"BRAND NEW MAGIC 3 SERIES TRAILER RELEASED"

Hey, what's up everybody? It's James from Honor. Today we've got a brand new look at some teaser video footage of the Magic 3 series with another exclusive little trailer. So I'm going to take that apart and see if we can find some secrets buried within. So, let's go through what we already know. Because like you, I only have access to certain parts of the story. So I'm looking forward to seeing more bits of information revealed very, very soon.
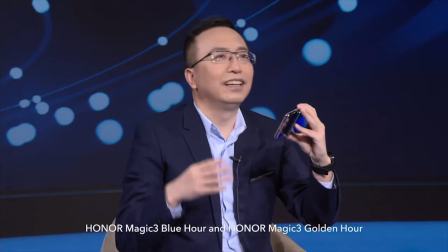0:28 Last week, we did have the reveal of what it looks like from a distance and we were unable to see the back of the devices.
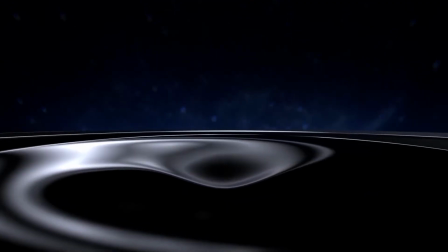0:37 But we've had these small little trailers which have given us little hints as to what
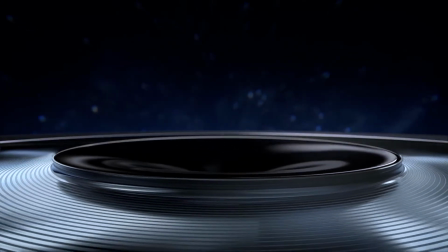0:42 the rear is going to look like aside from the colour scheme that we found out last week. We do know that the brand new Snapdragon 888 Plus chip is involved in this phone and we know that it's 5G. All three of the teaser trailers have focused upon this, what seems to be,
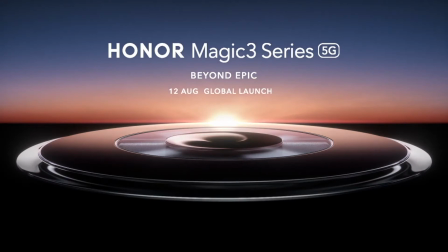1:04 giant lens or camera array on the back of the device, but we've yet to get a clear shot of it.
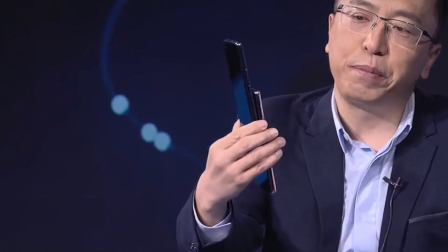1:12 Let's watch this latest teaser trailer, and then we'll go back over it.
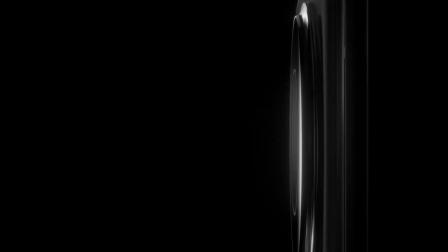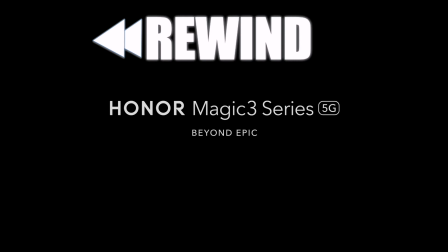So this trailer starts with, when video is cinema ready? This is important, I think, because the last trailer was focused on when performance leaps further, which definitely alludes to the Snapdragon 888 Plus chipset. It's no coincidence that that trailer also launched the same week as the CEO Tech Talk,
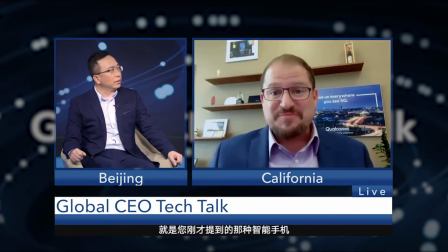1:59 including the CEO and president of Qualcomm and Honor discussing their work together in the new handset. but when video is cinema ready really gets me excited because it's obviously relating to the fact that the lens is going to be something special and that you're going to be able to get some really good quality cinematic content off the size of this new lens on the back which probably means the CMOS sensor is also going to be huge and of course we've seen this before in the Honor 20 and Honor 20 Pro. Frankly, if this means that the video quality is going to be amazing, sign me up. Of course, this is backed up by the fact that the brand new 888 Plus chipset is going to enable people to be able to make more impressive content. Now, this sets up the tone for the remainder of the video, and whilst both previous teaser trailers were also of a high production quality level, this one definitively is going after a specific look and style to make you feel like it's going to give you that movie aesthetic.
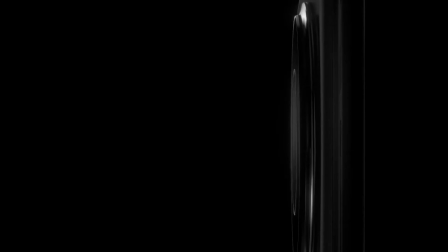3:10 Now I can't go any further without mentioning the big score attached to this, which is 100% designed to give you that movie-esque feeling. It's the same music that's been used in the previous two trailers, but in this one,
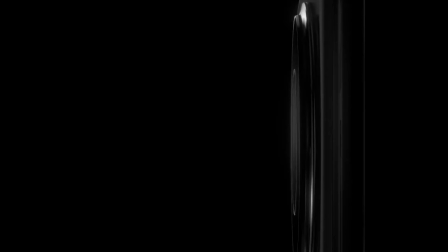3:28 it really is enhanced by that piano note that triggers the next part of the scene.
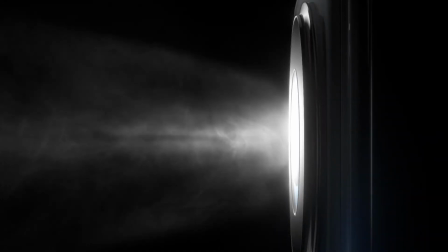3:36 And wow, that is a cool looking shot. It absolutely radiates that whole notion of cinema and movies and film, taking it back to that initial statement.
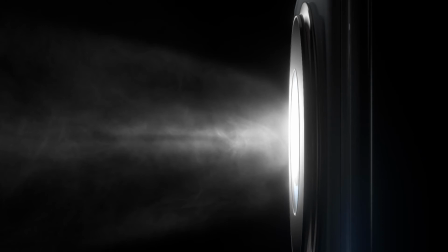3:49 Doesn't this just remind you of what a projector looks like in a cinema when you're sat in the chair and you look behind at the projector room and you can see the smoke and the dust particles in the background hazing in front of the lens and it just screams cinema to me.